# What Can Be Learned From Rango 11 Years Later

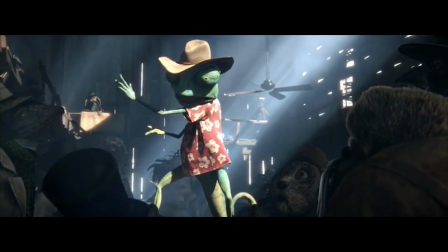A bullet hits the shovel, ricochets back towards number three, and that's where the roof caved in!
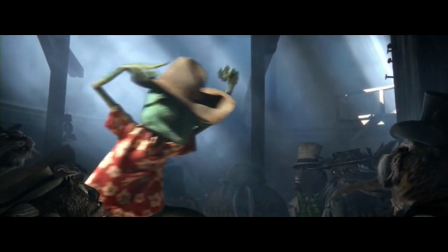Igniting the thermos of pure-grain alcohol, instantly vaporizing his bodily form, leaving nothing but a charcoal statue and a high-pitched squeal.
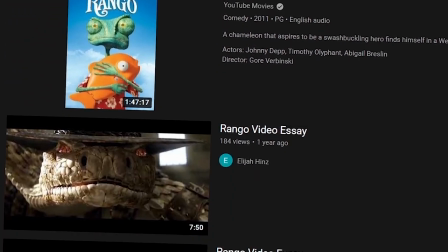Despite what half of YouTube might have you believe, Rango was a big deal.
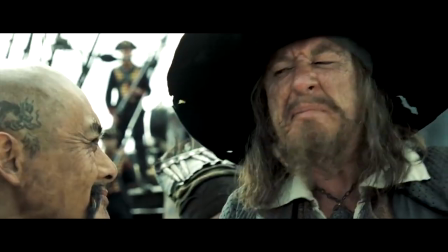It was a massive change of pace for a director with no experience in animation sailing off the success of a multi-billion dollar box office film trilogy. Critics loved it, audiences respected it, no, I'm not making the joke, had box office numbers good enough to convince Paramount Pictures to start an animation company,
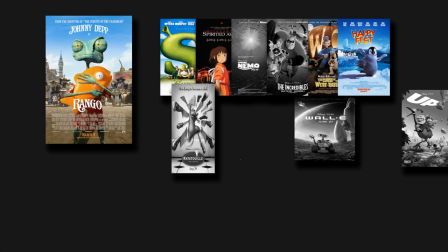and to this day, is still one of the few non-Disney Pixar movies to win an Oscar for Best Animated Feature Film. And yet, after about a year, the conversation around it died. This is just what happens to all but the most franchisable of movies,
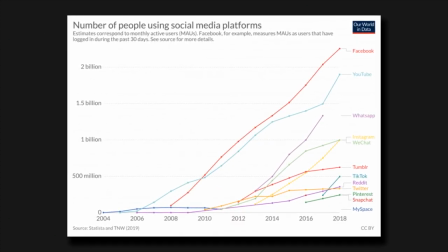and with the rise of social media's algorithm-fueled blink-and-you-miss-it trend soon after Rango's release, that window of discussion has only gotten shorter.
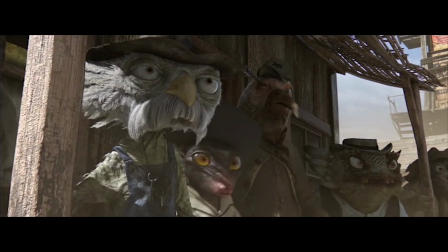But I can't let this go. I am baffled that a movie that went so far out of its way to give the industry and audiences
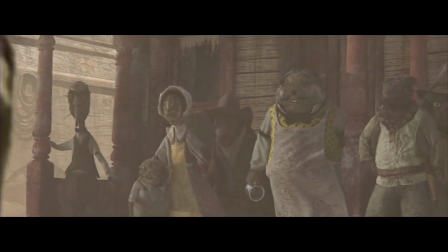alike a new way to see animation is now just another 2000s-ish fever dream,
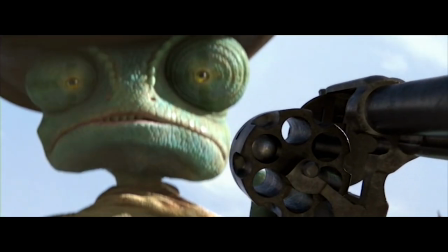and it's why, in this video, I want to talk about why I think it deserves so much better, as I explore the weird world of Rango.
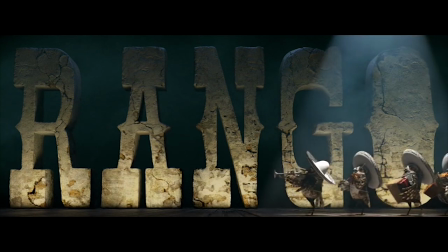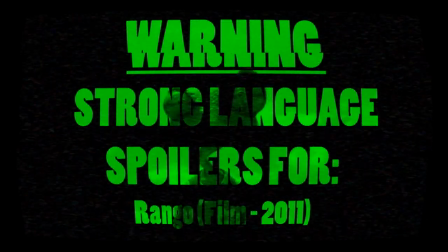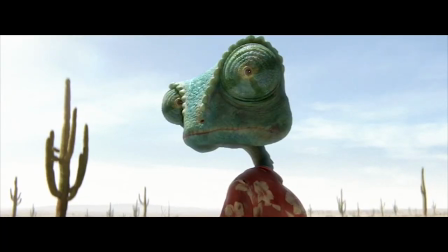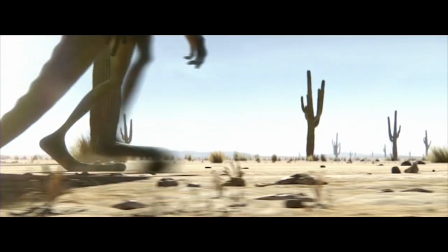For those who don't know, Rango's a 2011 animated western directed by Gore Verbinski and produced by,
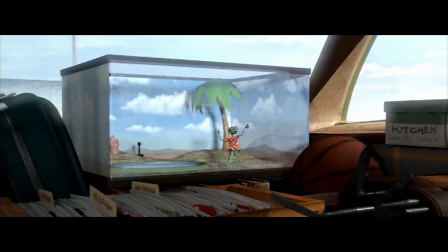uh, these companies, about an eccentric pet chameleon stranded in the Mojave Desert who gets dragged into the drama,
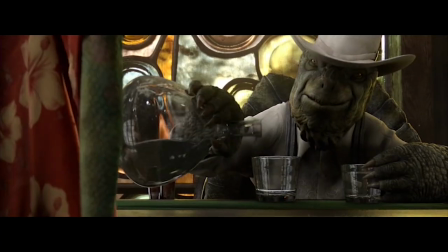surrounding the drought-stricken, crime-ridden and corrupt politicking town the time forgot known as Dirt,
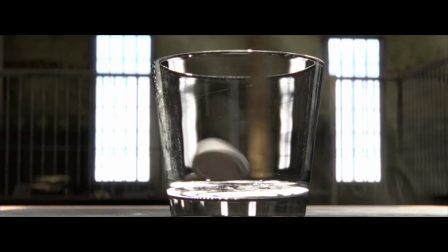where water is money and a shortage of it has left its desert animal-based inhabitants struggling to stay afloat,
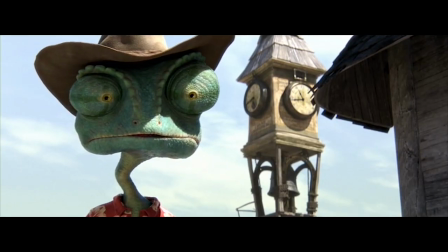as after creating a tough-as-nails cowboy persona called, you know, he's made share of the town and left to figure out the conspiracy surrounding this sudden drought.
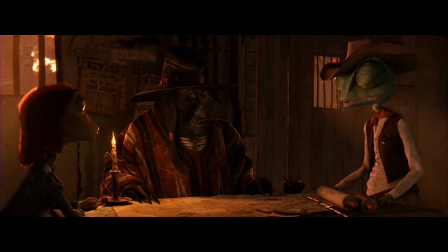But how does he control the water? Well, you gotta spend some time training, cause you know, monkeys, when they do go, you rub their nose in it.
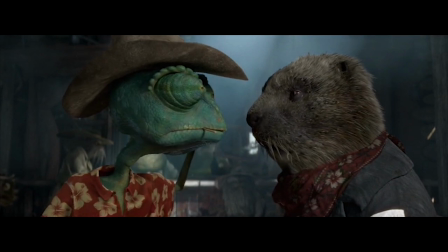It's an hour and forty minutes of good ol' fashioned rootin', tootin', guns at dawn shootin',
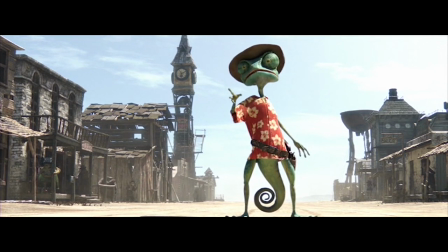action and offbeat commie that has a lot of fun playing around with the quirks of its small town cast and genre cliches.
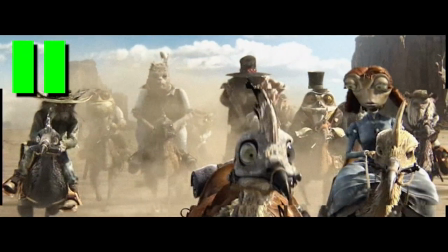And my god was it hard to find. I don't mean to veer off into a tangent this soon, but CHRIST.
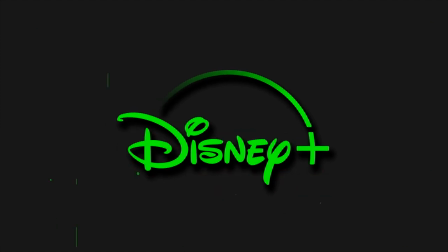I checked Netflix. Nope. I checked Disney Plus. Nope. I checked Prime Video. Not in my region.
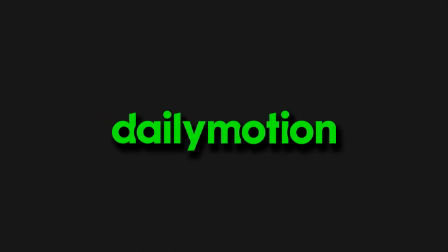Hulu and HBO are not a thing in Ireland. Dailymotion? Not this time. I checked Golden Discs.
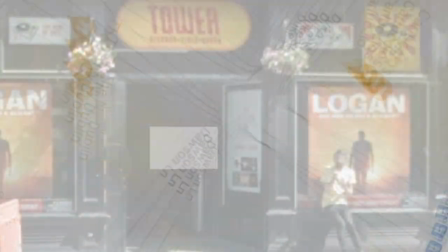Nothing. I went all the way to the fucking Tower Records in the middle of Dublin where they had Rambo and both Django's and The Last Tango,
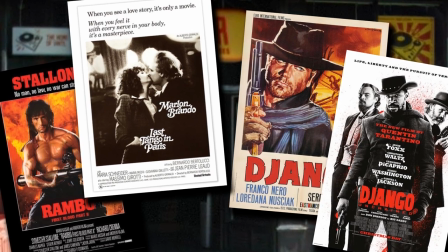and every alphabetical combination except the one I was looking for! Fuck!
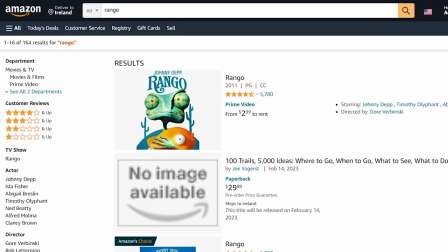It was only at this moment that I stopped to think, I wonder if it's on Amazon, and sure enough, there it was, for like, eight bucks. Have I said so much time?
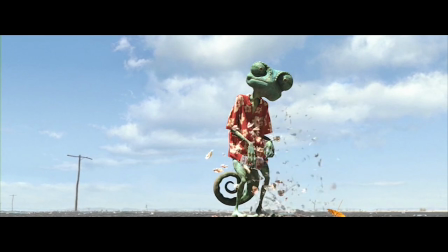My poor decision making skills aside, I did manage to get my hands on it, and one of the first things I noticed is that, part one, this movie is ugly.
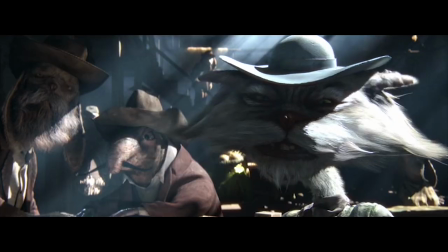I mean, look at this, and this, and this, and, and... oh...
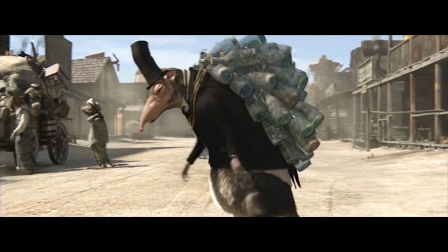Would this make me a furry if I said smash? It's also grungy and grimy and sweaty, and I love it.
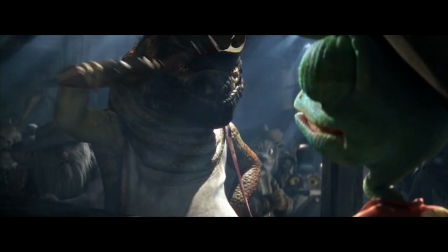There's texture in every little detail, from the nicks and scratches along the edges of its smoothest surfaces,
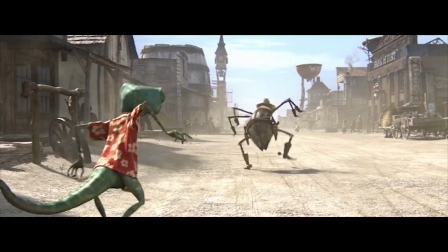to the way its designs skew everyone's proportions to hammer home an offbeat personality to its world that embraces its imperfections.
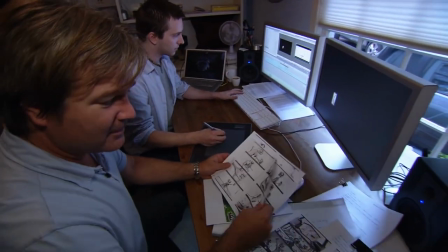A big part of Rango's style comes from the fact that it was made more like a live action film than an animated one.
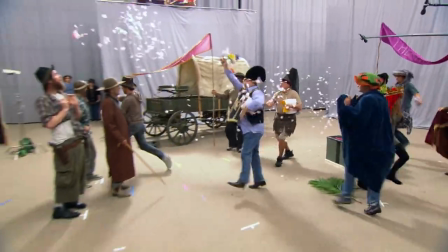The first recording for the film wasn't done in a booth, but on a sound stage,
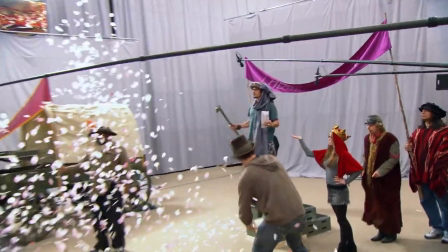as the cast acted out every scene in a 20-day recording session to let the director work in a way he was more comfortable with,
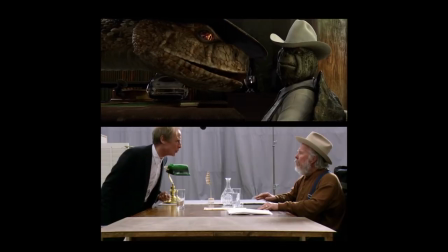gave the animators plenty of reference footage to draw on for the animation, and, as Kevin Martell, the film's Associate Animation Supervisor, points out, let them explore ideas more quickly than if they'd had to wait weeks to animate a scene before seeing if it works.